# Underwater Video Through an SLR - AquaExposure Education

Welcome back to Aqua Exposure Underwater Photography. I'm Christopher Guglielmo, and this is what I do.
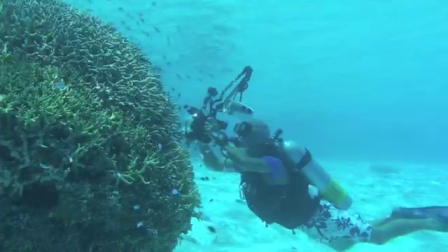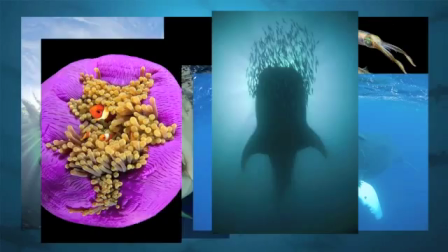Hi folks, it's Christopher Guglielmo again. Welcome back. Today I want to discuss something that's been very near and dear to my heart for quite a long time now. Back a few years ago, we saw the transition between film and digital, and every underwater image maker had to make that decision. Do I stay with film? Do I move into the new technology? Well today we're faced with a new dilemma, and that is video versus SLR. And today, we don't have to choose anymore. The greatest new advance in underwater image making in the past decade is SLRs that can shoot high-definition video. In this session, I'm going to explain techniques and tricks on how to shoot the best quality high-definition underwater video through your SLR possible.
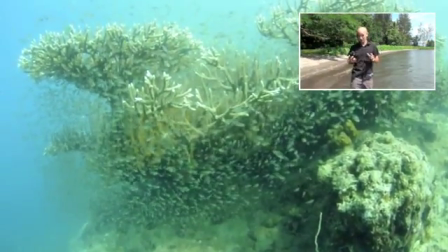1:00 Both Nikon and Canon have made big strides in figuring out how to work this technology into these little units.
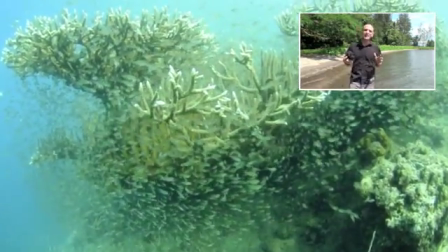1:05 But whereas the Canon 5D Mark II might be the king right now, I'm using the Nikon D90.
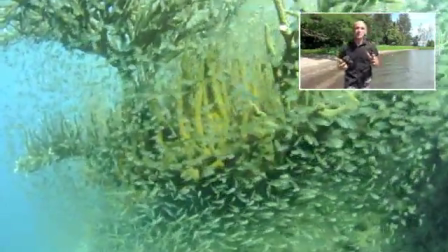1:10 So everything I'm talking about in this session is going to be regarding the D90. Now, the best thing we've got going for us here is, unlike the video cameras, we've got the ability to change out lenses.
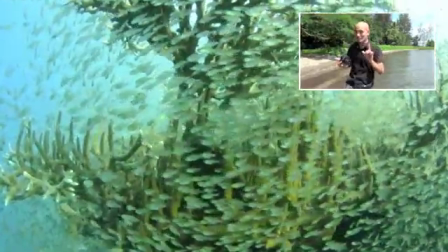1:19 Now, you can use the macro lenses with difficulty. You can use the medium range lenses.
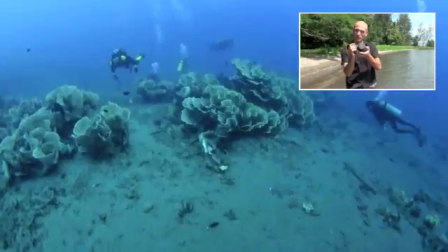1:25 But what I'm most excited about is the ability to use a fisheye lens. In my case, I've got the Tokina 10-17 on here.
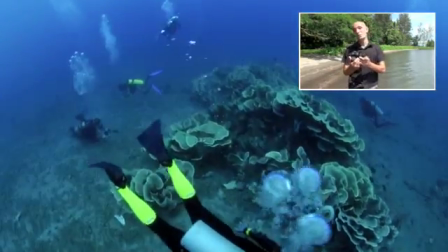1:32 Before this technology, if you wanted to put this type of lens on a video camera, you were talking a lens set up in the range of $50,000 to $100,000.
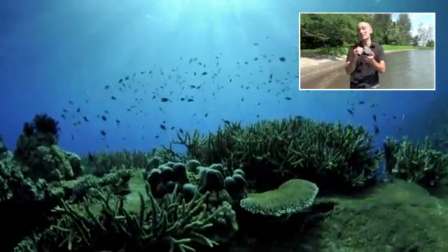1:41 Now for less than $600, you can put a lens on this baby,
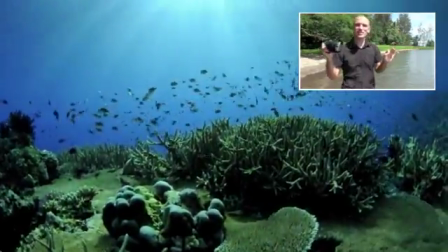1:45 shoot ultra-wide fisheye lens to get an awesome cinematic effect that was previously totally unachievable. The rules of underwater videography still apply. So before we get into the nitty gritty about this, underwater videography 101, back to the basics. First rule, just like in underwater still photography, zoom with your fins, not with your lens. The last thing you want to do is shoot underwater video from this distance away. All you're going to do is create a nasty blue haze between you and the subject and lose all the definition and clarity. You want to be shooting from here, much nicer quality video. Second thing, different than underwater photography, underwater videography, most Most of the time, we put the sun at our back.
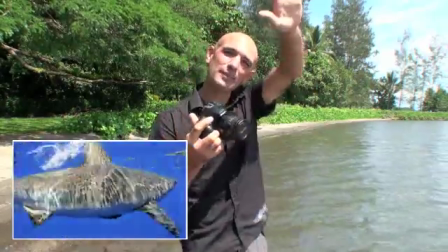2:31 If you put the sun at your back, you're going to get more ambient light shining on that subject.
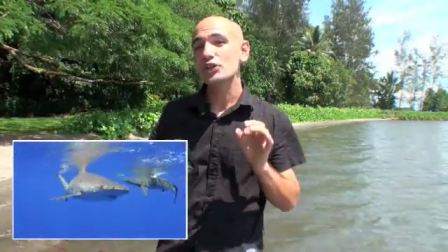2:36 Third thing, underwater videography in very shallow conditions tends to look much, much nicer.
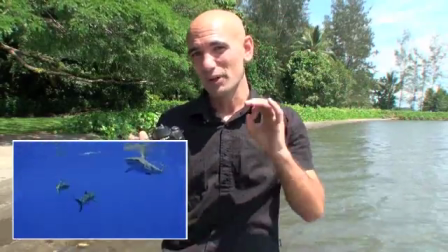2:42 You've got more natural sunlight falling on the subject, much more crisp, clear definition and much better colors altogether. Okay, welcome inside to my little home office on my boat in Papua New Guinea. First things first, turn on your live view on the back of your camera. There's our live view. You notice two things first. One, I've got my grid lines set up. I like those grid lines, help me keep the horizontal horizons just right. Very important in shooting video, I think. Second thing is inside the menu, let's make sure under the little camera on the side, all the way down to movie settings, This is in the shooting menu. We have movie settings set to the highest possible resolution. Why would you shoot anything but the highest possible resolution? Don't even give me the excuse of saving space on a memory card. I mean, come on, look. A 16 gigabyte memory card costs $30 nowadays. Get the biggest one possible. Shoot at the highest resolution possible, whether it's still photos or video, and you'll be much happier in the long run.